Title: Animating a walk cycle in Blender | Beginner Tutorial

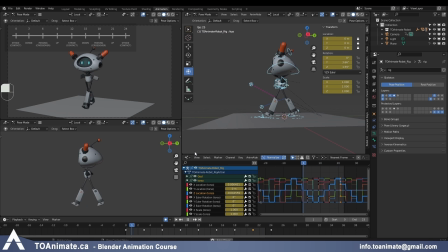[28:29]
Of course, we're gonna adjust things and add more motion, but you can see these are the main 4 poses you need to have for any walk cycle, no matter how you're adjusting the poses to be more cartoony or to add personality. As long as you have these 5 poses in it, you're gonna be on the right track.
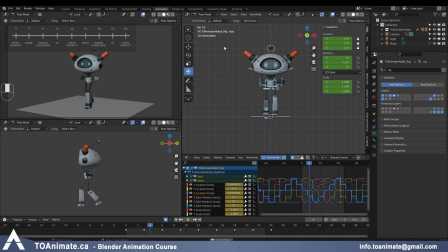[28:46]
It's gonna look like a walk cycle. Let's look at the front view as well. So there might be a little bit too much side to side, is what I'm thinking. So I'm just gonna grab that, and that's my x-axis.
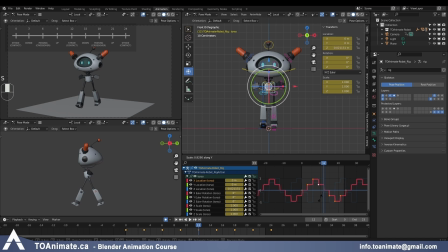[28:58]
I'm gonna grab everything, press SY, and let me actually go to a frame where I can see the extreme pose. So like you always have to go to one of the peaks or one of the valleys on the curve. And the thing is with constant, you see these steps, but if I actually change it to Bezier, you can see that these are actual curves.
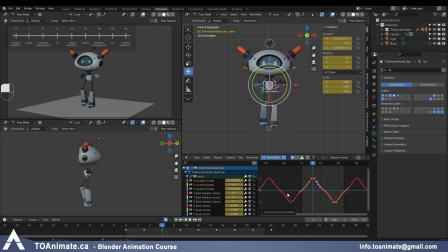[29:18]
Right now, of course, it's not a perfect curve by any means, but that's not to worry about right now. So you have to imagine it kind of like a smooth curve from one key to the other. This would be like the biggest value towards the right.
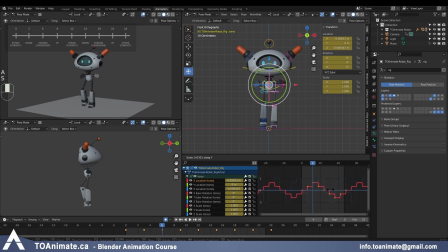[29:33]
So I'm gonna grab everything, SY, and I'm looking at my character and just making that side-to-side motion smaller. Let's play it. Maybe still a little bit too much. Let me scale it more. And that looks pretty good.
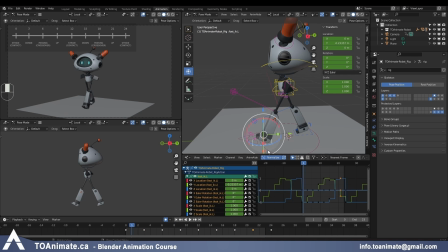[29:52]
And something else you want to look at is grabbing the feet and then making sure that while the foot is planted on the ground, the keys on the Y location look like they're moving in a linear fashion. Here you can see the steps are perfectly equal. This is where the foot is on the ground.
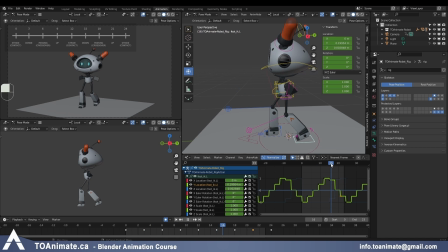[30:09]
And then once it lifts off the ground, it doesn't matter. You can just do your own timing. But here, if I grab all of the keys and then go to linear, you can see this line being perfectly straight, and that means that's correct. That's what you want. So that's the one rule when you're animating treadmills.
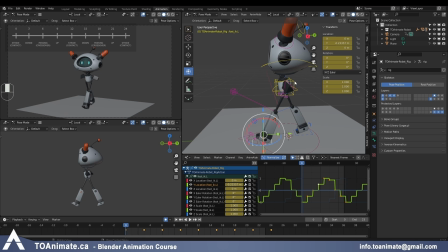[30:29]
And of course, the other rule, I actually haven't mentioned it, but you might have noticed, is that the torso doesn't move back and forth. So on the Y location, all of these keys are perfectly still. So that's what you want. Those are the two things you've got to keep in mind, and then your treadmill is going to look good.
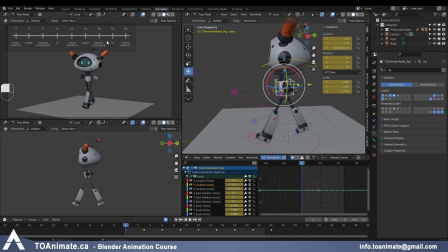[30:46]
So now before we move on to animating any other parts of the body, we have a little bit more work to do with our legs. And we're not going to be putting them into the Bezier curves and splining them or anything like that. But there are some things you can do to make your timing or your spacing actually more interesting.
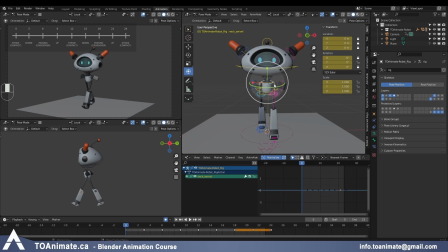[31:05]
Besides the legs, actually, let's start with the torso here. So as we know, we have that left to right sway on the hips, which we're keeping subtle, but it's there. And to make the spacing more interesting, what you can do is create some eases.
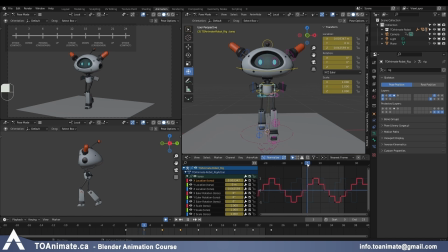[31:21]
So we know we did the 50% breakdowns before, so the spacing isn't very interesting. It's always the same. And I was gonna say it looks robotic, which is ironic because we are animating a robot.
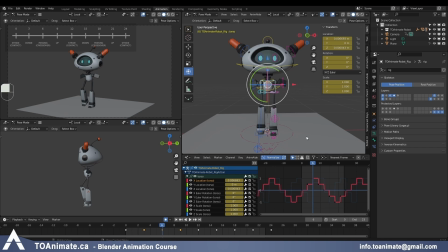[31:35]
But, you know, we're not animating like a lifeless machine robot. We're animating a character that is alive and bouncy and has a character. So even though he's a robot, we still want to animate him like a live being. So this linear curve, I don't really want that. So I'm going to create eases. So this is my maximum position.
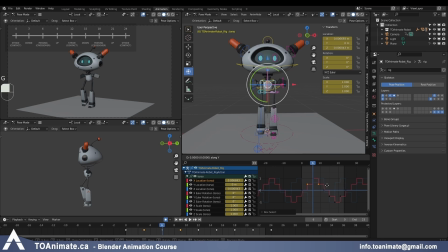[31:54]
I'm going to grab the keys before that and after that, GY, and bring them up together at the same time to create an ease. So now they're closer to this top position. And I'm actually gonna do the same exact thing on the bottom. And if you wanna be 100% precise,
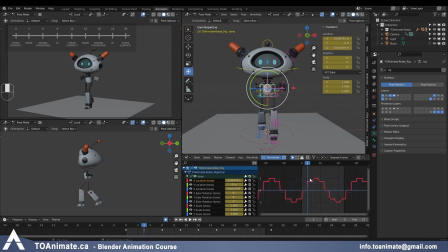[32:10]
what you have to do is grab one of these keys that you moved and then grab the value from the key, Control C, and go down here to this key, Control V, and then just, if it's a positive value that you copied, now you just make it a negative value.
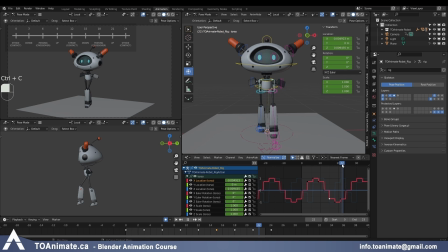[32:28]
And it popped up a little bit, and I'm gonna Control C and Control V it on the other side since those are supposed to be the same.
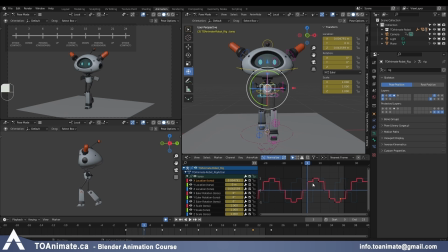[32:35]
And now the spacing on one side and on the other side will be perfectly equal. Of course, if you wanna put the time into that and do that, that's fine, but you can also keep it a little bit organic where you eyeball these things, and that's fine too. So when you're doing these eases, it's okay to not have it 100% perfect.
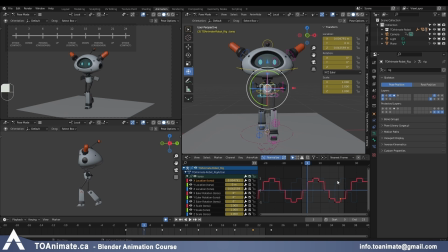[32:54]
I don't think anybody's really gonna notice unless it's a huge difference, but then you would have been able to see it on the curve anyways. Yeah, so I don't know if you can tell, but it's just a little bit more snappy now. Now, the next fun thing I can do for my feet is whenever we have a passing position,
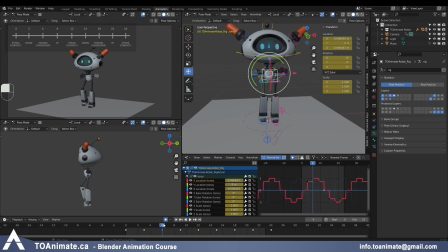[33:12]
which is for example frame 6, and let me go in the front view.
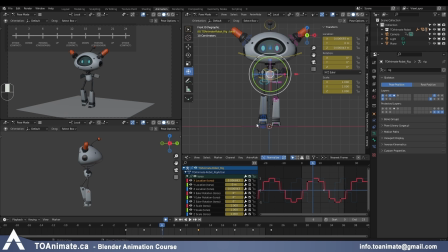[33:16]
Right now, the foot is always the same exact distance from this center line, just perfectly still, always going on a straight line. And again, a little bit robotic. So what we can do is whenever the character's foot is off the ground on these passing positions,
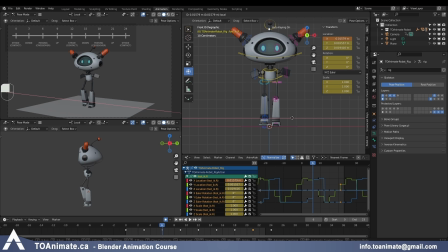[33:36]
we can make the foot go a little bit closer to the body. And this is just adding a little bit of personality. Of course, you could do going away from the body, like kicking away. It's just adding just a little bit of spice to the animation. So it still looks pretty neutral, but it's just a little bit more interesting.
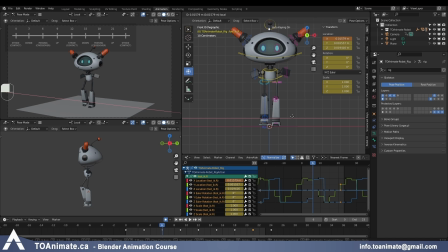[33:54]
So I'm bringing the foot more towards the center, confirming, and now I can look at my X location. So I'm gonna grab this value from the X location, and then on my frame 18, which is the other foot,
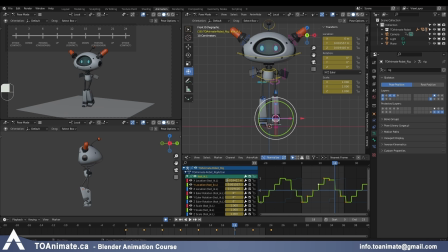[34:09]
I'm gonna paste it and just add the negative sign to it so it goes towards the center. And for both feet, I don't want it to just pop into this position over 3 frames and then pop back. I'm gonna grab the key before and after, and I'm gonna create a little bit of an ease.
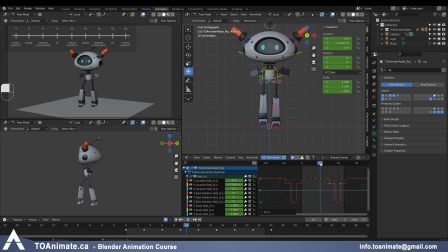[34:27]
So basically, obviously when the foot is planted on the ground, you want it to just be still. You don't want it to be sliding side to side. Here the foot is barely lifting off the ground on the down position, so I'm just moving it to the side a little bit.
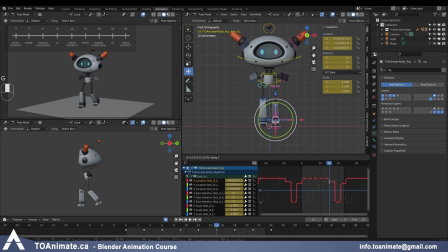[34:42]
Maybe I'll make it a little bit less actually on this side. It doesn't have to be equal on both sides. And then it's gonna be the maximum movement towards the center on frame 18. And then as it's kicking towards the next stride, it's gonna be moving back into the neutral position.
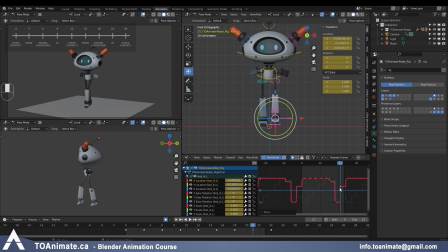[34:59]
I can make this more in the center just to vary the spacing and make it more interesting. And I'm gonna grab these values from this side and apply them to the other side.
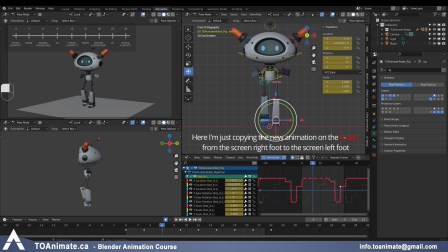So let's look at it now from mainly the front view. So you can see it's a little bit more fun. The character kicks their feet inwards and then kicks them back outwards as they're walking around.
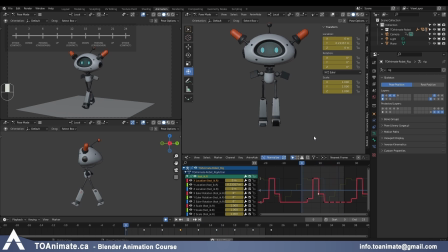[35:36]
If you think this is too much, you can reduce it, but I think it's kind of funky. I like it.
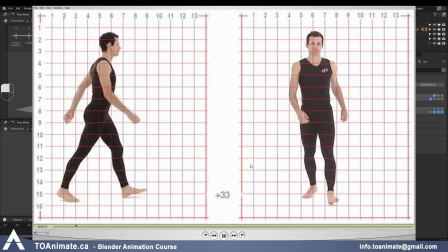[35:41]
I'm gonna leave it. Something else you'll notice on a human being, for example,
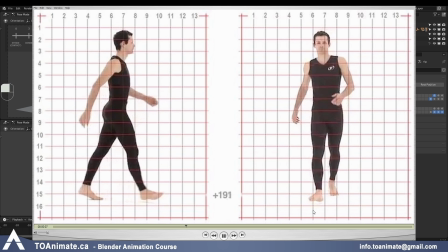[35:46]
is that the feet are usually not perfectly straight and facing forward, but they are a little bit angled outwards.
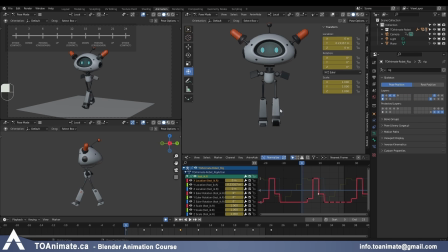[35:53]
So the toes are more outwards than the heels. And I think adding a little bit of that is gonna be actually really nice.
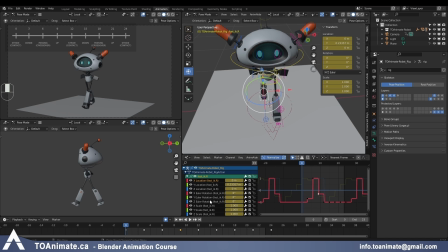[35:59]
So let's do that. Let's grab one foot, and the axis is our Z rotation. I'm gonna grab one key and go into my front view. Actually, I'm gonna grab the last one as well.
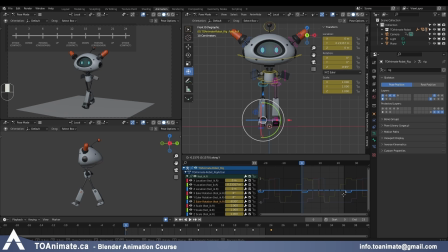[36:12]
So our loop is perfect. And just seeing how much of that rotation I want. I don't wanna go too crazy. And I can just delete all of these keys in the middle because there isn't going to be any variation to how much the foot is turned outwards. It's just always going to be the same for me.